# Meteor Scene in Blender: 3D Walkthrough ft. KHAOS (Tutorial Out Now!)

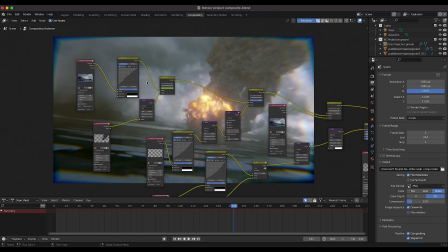(12:21)
So as you can see here, starting off with our initial background plate here,
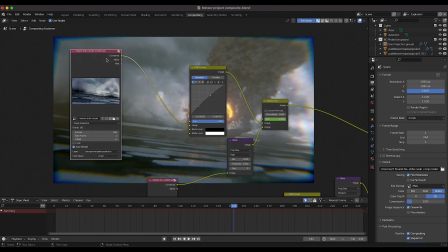(12:27)
and this was what I was talking about with the multi-layer OpenEXR sequences, with your same exported sequence, you can choose any of your view layers, and then for each view layer, you can choose which path you want to composite with. So as you can see here, this is just our background plate projection.
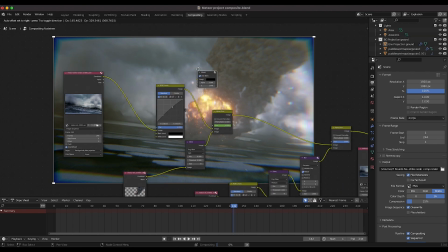(12:42)
I'll go ahead and add an output viewer node so we can see this by itself.
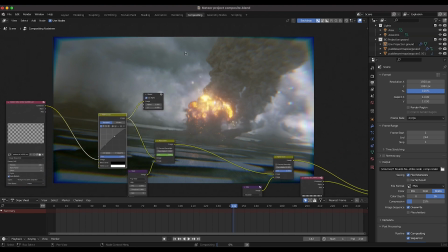(12:46)
I've just run it through an RGB curves node to brighten up the general brightness a bit, but you can see that this is just our background plate.
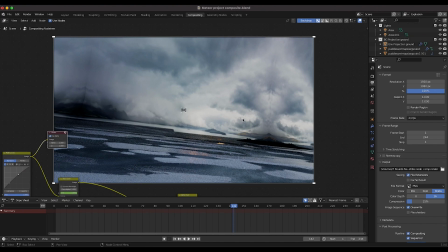(12:54)
And you can even see that some of the seams here aren't working out perfectly. However, again, once we composite everything together, it ended up blending together all right. So this kind of shows the power of compositing even when things aren't perfect in your initial export.
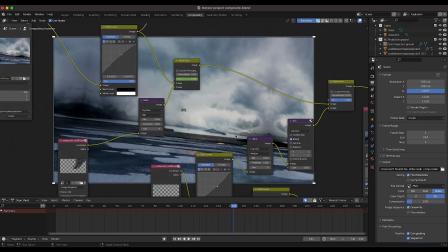(13:08)
So this is the background plate here. The next thing that we added on top of our background plate is our meteor smoke.
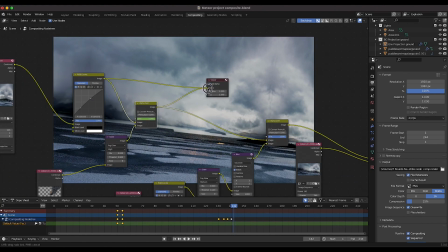(13:14)
So as you can see here, I'll go ahead and connect this alpha over node to our viewer. so you can see that we're taking our background plate and
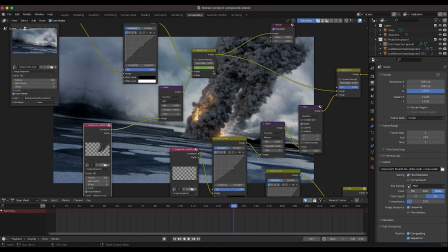(13:22)
then using the alpha over node and overlaying our meteor on top of our background layer and in addition to just overlaying it I've added some
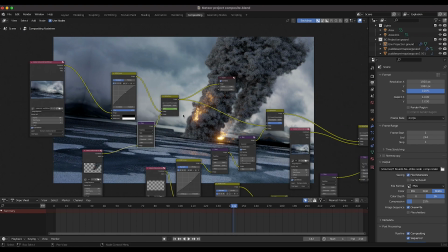(13:31)
basic glare to our meteors with this glare node right here just to kind of blend it into the shot a bit better and then of course after overlaying our
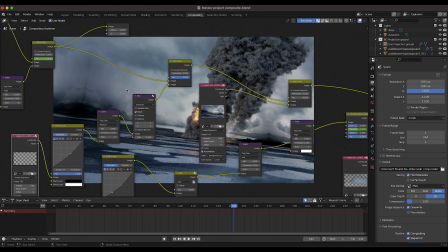(13:40)
meteor smoke we've added our meteor sparks so as you can see here again if we take our viewer node connected at this portion of
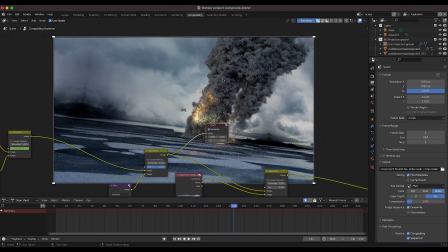(13:49)
our node tree. You can see that we have some of our meteor sparks here.
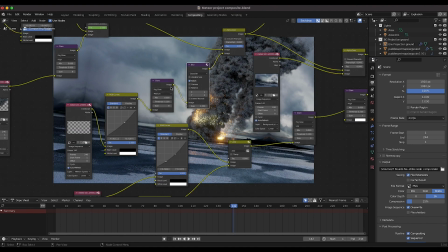(13:53)
I've also added some glare to the sparks as well and in addition to some blur here to kind of blend it into the environment.
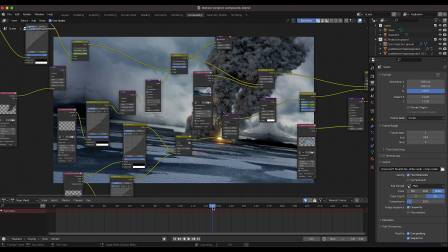(13:59)
But I'll go ahead and show a little bit earlier in the shot as well for this so we can kind of see when the meteors haven't hit the ground yet what the sparks look like.
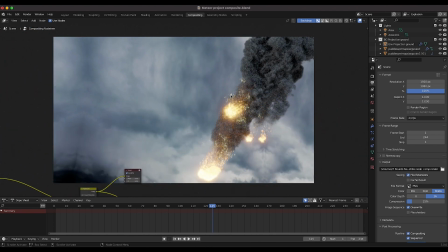(14:07)
So here it is a little bit earlier in the scene where the sparks are just kind of burning off of our main meteor simulation.
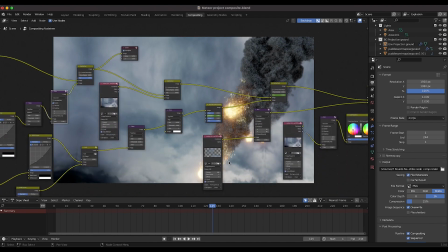(14:13)
So not perfect however you know adds a nice touch to the simulation. Go back to frame 142 here.
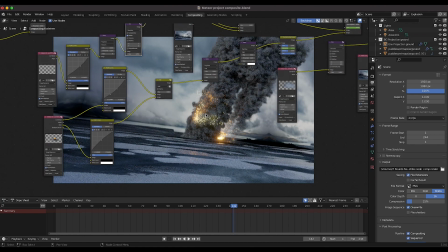(14:19)
The next thing that I added on top of the sparks is our actual explosion.
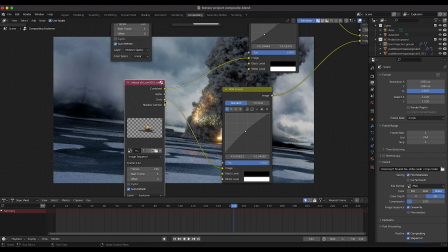(14:24)
So you can see here I've just used the emission pass of the explosion in addition to the combined explosion pass to
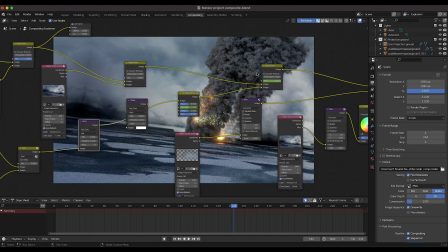(14:30)
add some actual glare on top of the explosion before actually overlaying it on top of our shot here.
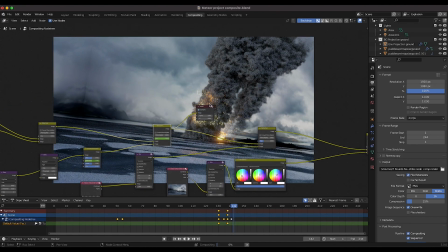(14:37)
So go ahead again add our viewer node here and see what our output looks like at this point in our timeline.
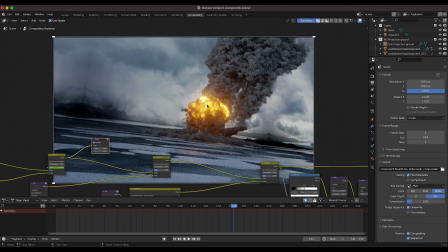(14:44)
So you can see there's a little bit of glare and again the resolution of the explosion is not a hundred percent however you can see that once we add all these different compositing layers on top of it you can get a fairly interesting looking result and of course if you want that extra
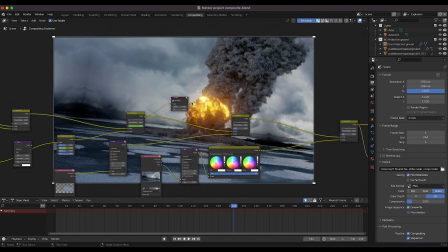(14:58)
resolution you can just up res it a little bit more in your simulation process that just depends on the specs of your machine and how much it can handle but anyways
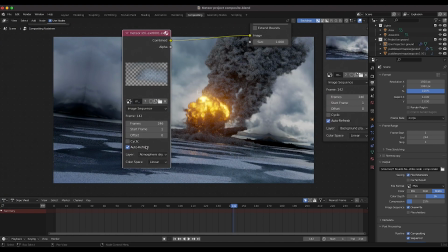(15:05)
after adding our explosion here then I added our atmosphere overlay those stock elements that we added in our scene on their own
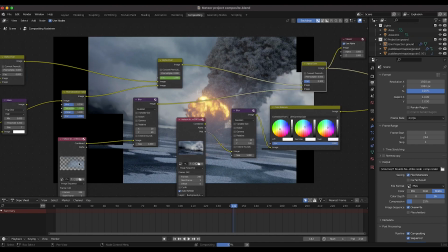(15:13)
separate view layer you can see here we've just overlaid those atmosphere elements after blurring them pretty significantly here to kind of hide the seams.
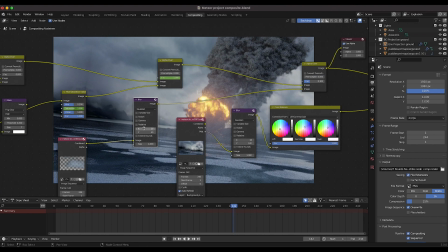(15:21)
So you can see that I blurred them on the x-axis by 20 pixels and on the y-axis by 40.
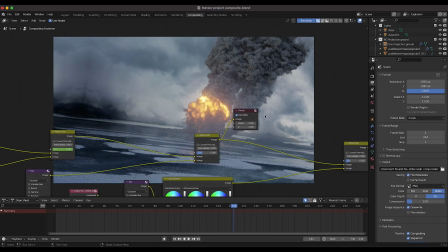(15:26)
And you know, it just adds a nice layer of depth in our scene by just overlaying that on top of our explosion element. And then finally, I wanted to add a little bit more mist to our shot.
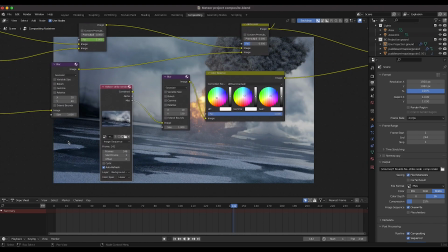(15:36)
So what I did is I overlaid a mist pass of our environment on top of everything here.
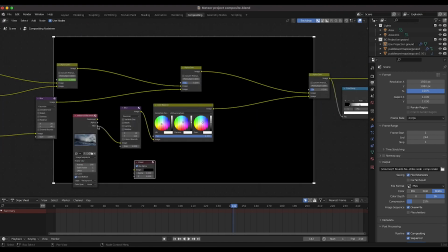(15:42)
So I have some videos covering mist pass as well.
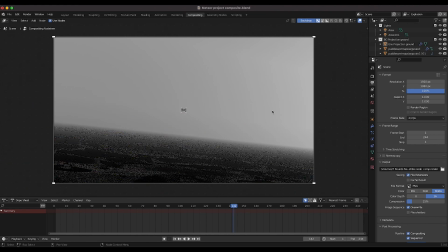(15:45)
However, this is kind of what we're overlaying on top of our footage to kind of lift the shadows in the deep background while leaving everything in the foreground alone,
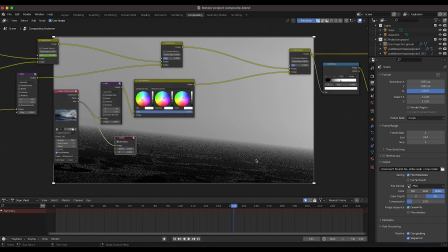(15:53)
which gives it that perception of depth. And you can see that the sampling, the samples here are creating a little bit of noise. However, what I've done is just blurred a little bit and that resolves the issue fairly quickly.
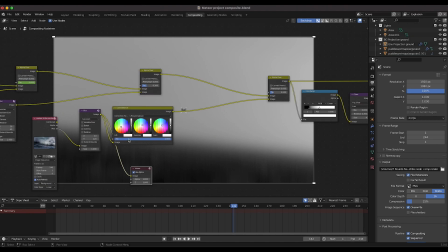(16:04)
So as you can see here, just a little blur kind of blends it in together fairly nicely. And then I've also color corrected that mist as well to give it a little bit of a cooler feel.
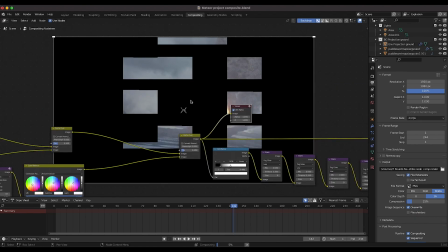(16:13)
So anyways, after adding that mist on top of our explosion, this is what we get, which again is providing a little bit more depth.
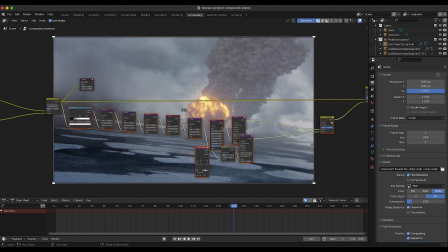(16:20)
And then finally, what we have in this area right here is that lens grunge setup that we overlaid on top of our footage.